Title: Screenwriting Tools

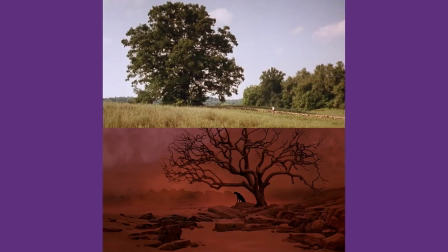(4:11)
The choice of words can completely transform the feeling of a place, object, or action.
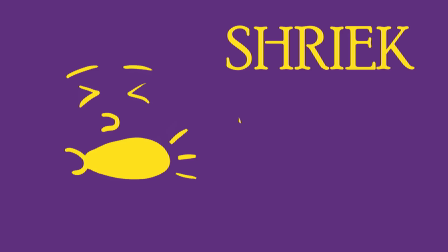(4:16)
A shriek is more horrifying than a scream, which is more fearful than a shout, which is more urgent than a yell, which is even then more serious than a holler.
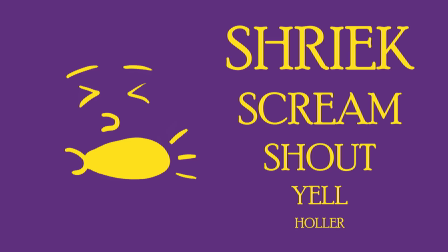(4:26)
Despite these words representing very similar ideas, they all have very different connotations.
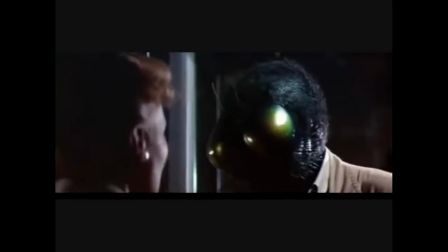(4:31)
You might hear a shriek in a slasher flick,
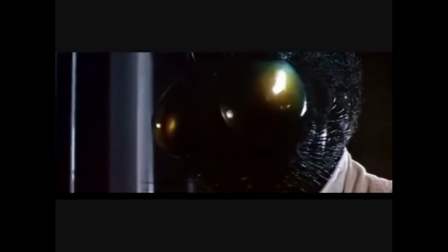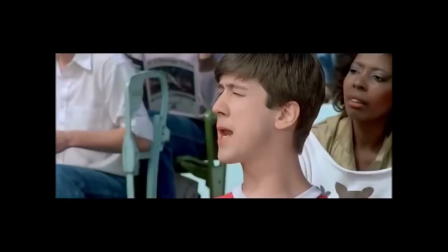(4:39)
but a holler in a screwball comedy.
Hey, bada, bada, bada, bada, bada, so bada.
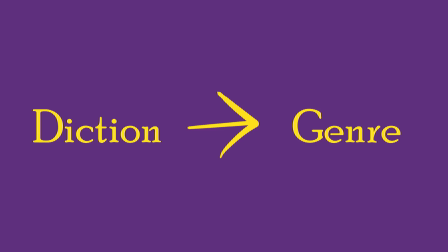(4:45)
Put simply, diction is amazing at signaling genre.
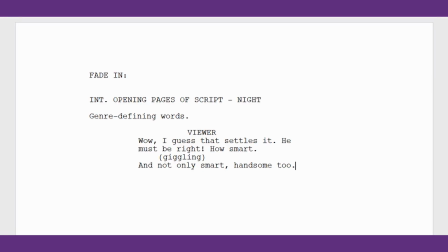(4:48)
The opening pages of a script are often packed with these genre-defining words, setting the tone right off the bat.
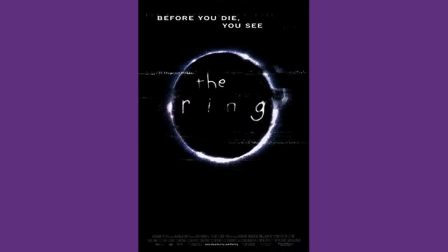(4:54)
In The Ring, a horror movie, the opening death scene crackles with dangerous words.
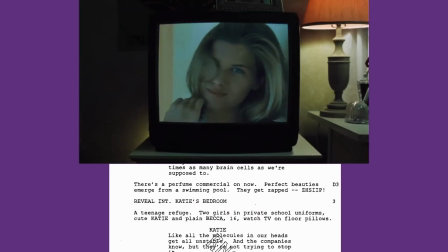(4:59)
The girls in the perfume commercial get zapped from the TV when the channel changes.
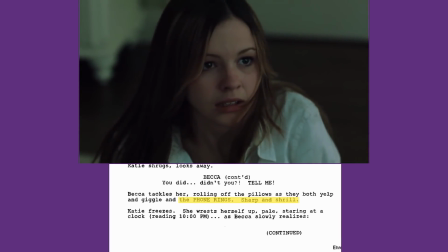(5:04)
The sound of the phone ringing is sharp and shrill. It makes you think of a knife suddenly cutting something off, makes your neck tense up.
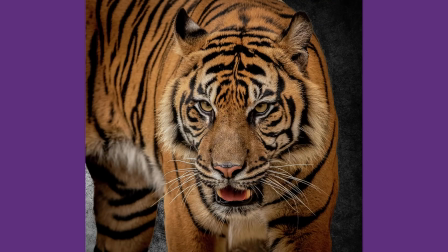(5:11)
The scene also draws on primal fears. Forests of wires snake into the blackness.
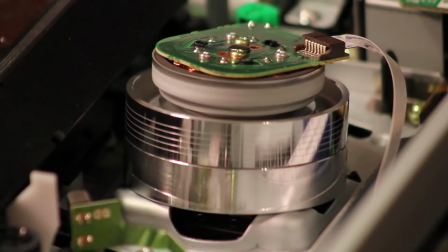(5:17)
This sentence is describing the mechanism of a VCR, but the words place you in the deep, dark woods.
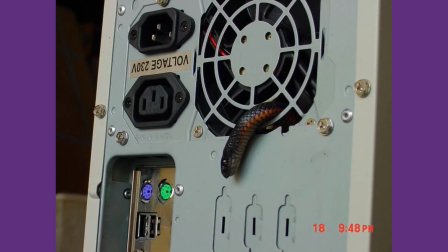(5:23)
This snake motif is repeated later with regards to technology. The white noise of the TV is described as the hiss of static.
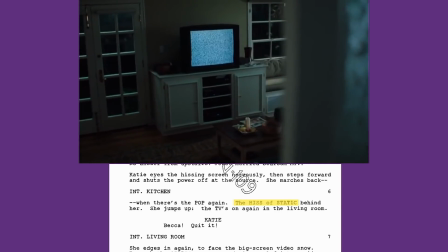(5:30)
A snake's hiss is the anticipation of danger, perfectly suited for this scene.
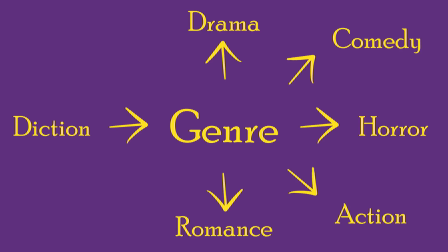(5:35)
Of course, we can also define other genres with a different set of words. In Mean Girls, a comedy, we get silly words.
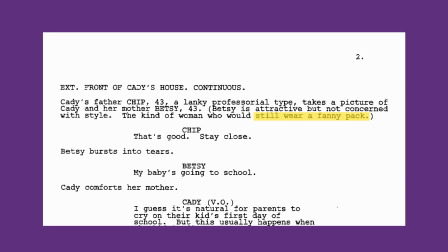(5:42)
Her mum is the kind of woman who would still wear a fanny pack, and the girl at the spelling bee is spazzy looking.
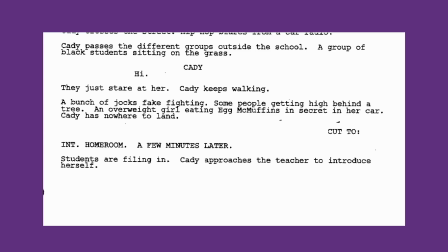(5:48)
The overweight girl hiding out in her car at school is eating Egg McMuffins.
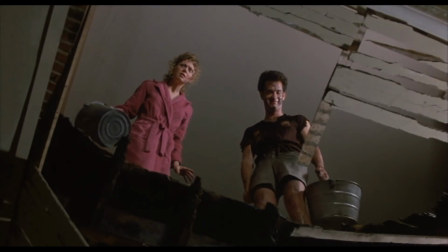(5:52)
I'm not saying any of these words make us fall out of our chairs with laughter, just that they keep the tone light.
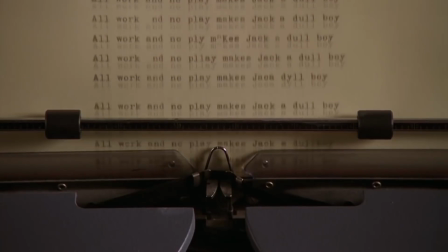(6:04)
Diction can also be used to create symbols. When we see the same word repeated throughout a script, we come to associate it with an idea or theme.
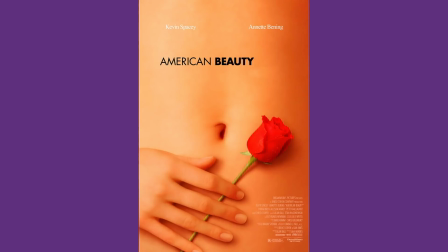(6:12)
In American Beauty, the word smile becomes one such symbol. Fake smiles are ugly, they're meant to deceive or manipulate.
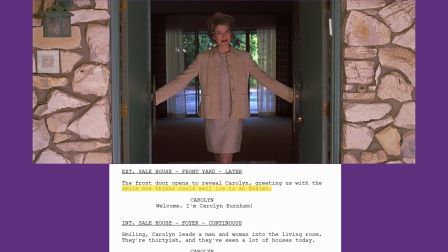(6:20)
Look at the word smile when associated with Carolyn. Her sales smile is used to hide her unhappiness.
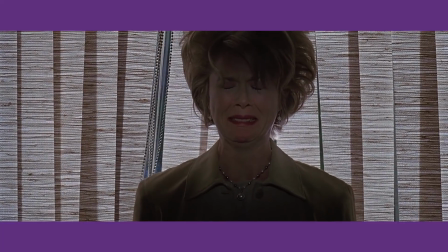(6:26)
She puts on a joyful facade when in reality she's depressed. Real smiles, however, are beautiful.
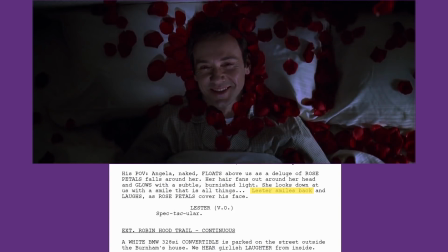(6:32)
They show a selfless, unbridled happiness. Lester smiles in his fantasies and then slowly smiles more and more as his fantasies are realized.
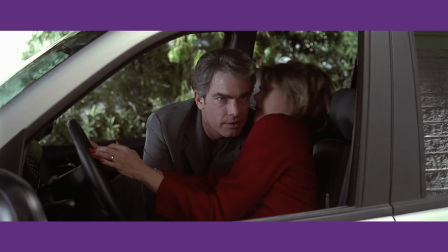(6:41)
The fast food place where Lester works to recapture his days as a teenager is even called Mr. Smiley's.
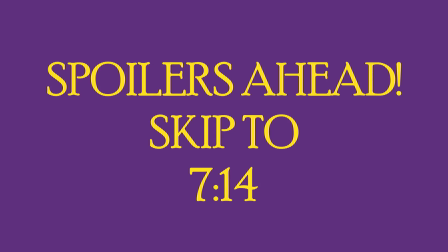(6:47)
Quick spoiler warning for the end of the film. Skip to this time if you want to avoid the spoiler. All good?
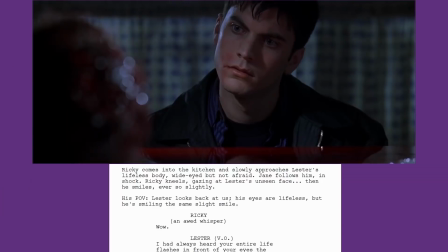(6:52)
Good. After Lester is shot, Ricky finds his body slumped forward on the table, but he's still smiling. And Ricky, our barometer for beauty in the script, is only capable of an awed whisper.
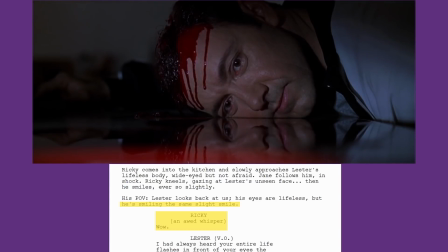(7:04)
To him, this smile, despite its macabre circumstances, is the most beautiful thing so far.
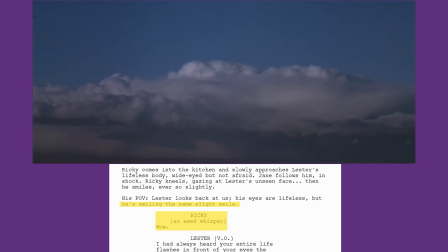(7:10)
The smile has fulfilled its purpose as a symbol. Let's move on to order. Word order serves one main function: conveyance. The job of a screenwriter is to place images and emotions in the reader's mind and heart.
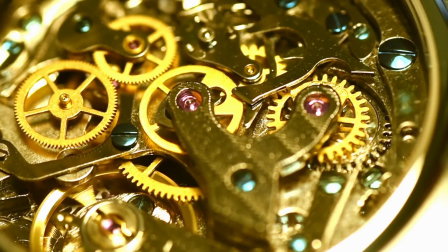(7:23)
Putting words in a logical order is more certain to create the correct image in the reader's mind.
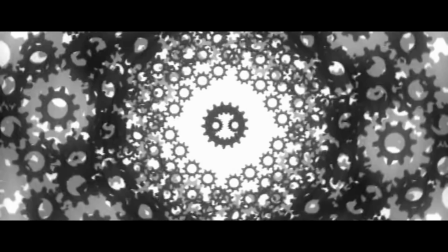(7:28)
But being more abstract with the word order can create more powerful emotions, driving home the essential feelings of an action.
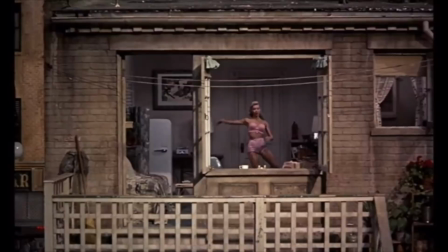(7:35)
Think of order in a script like camera work in a film. The camera directs audience attention, choosing what the audience focuses on.
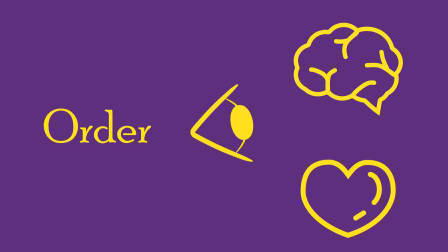(7:42)
With word order, the writer decides, do we want the audience to focus on image or emotion?
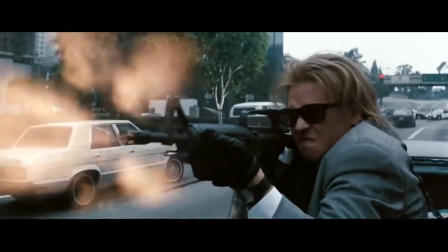(7:48)
Clarity of image is essential in action sequences. We need to follow the chain of causation.
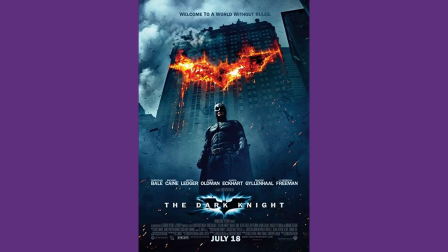(7:53)
In the opening bank robbery sequence from The Dark Knight,
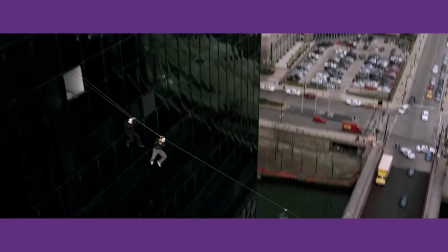(7:56)
our attention is focused on the logistics of 5 robbers in clown masks as they steal the money and get killed off one by one.
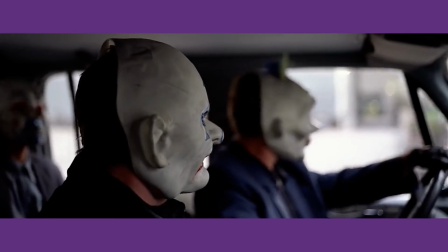(8:03)
There's a lot of moving parts, so the script uses simple structure and short sentences to paint a clear image.
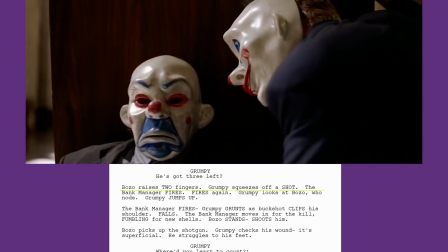(8:10)
Look at this sequence.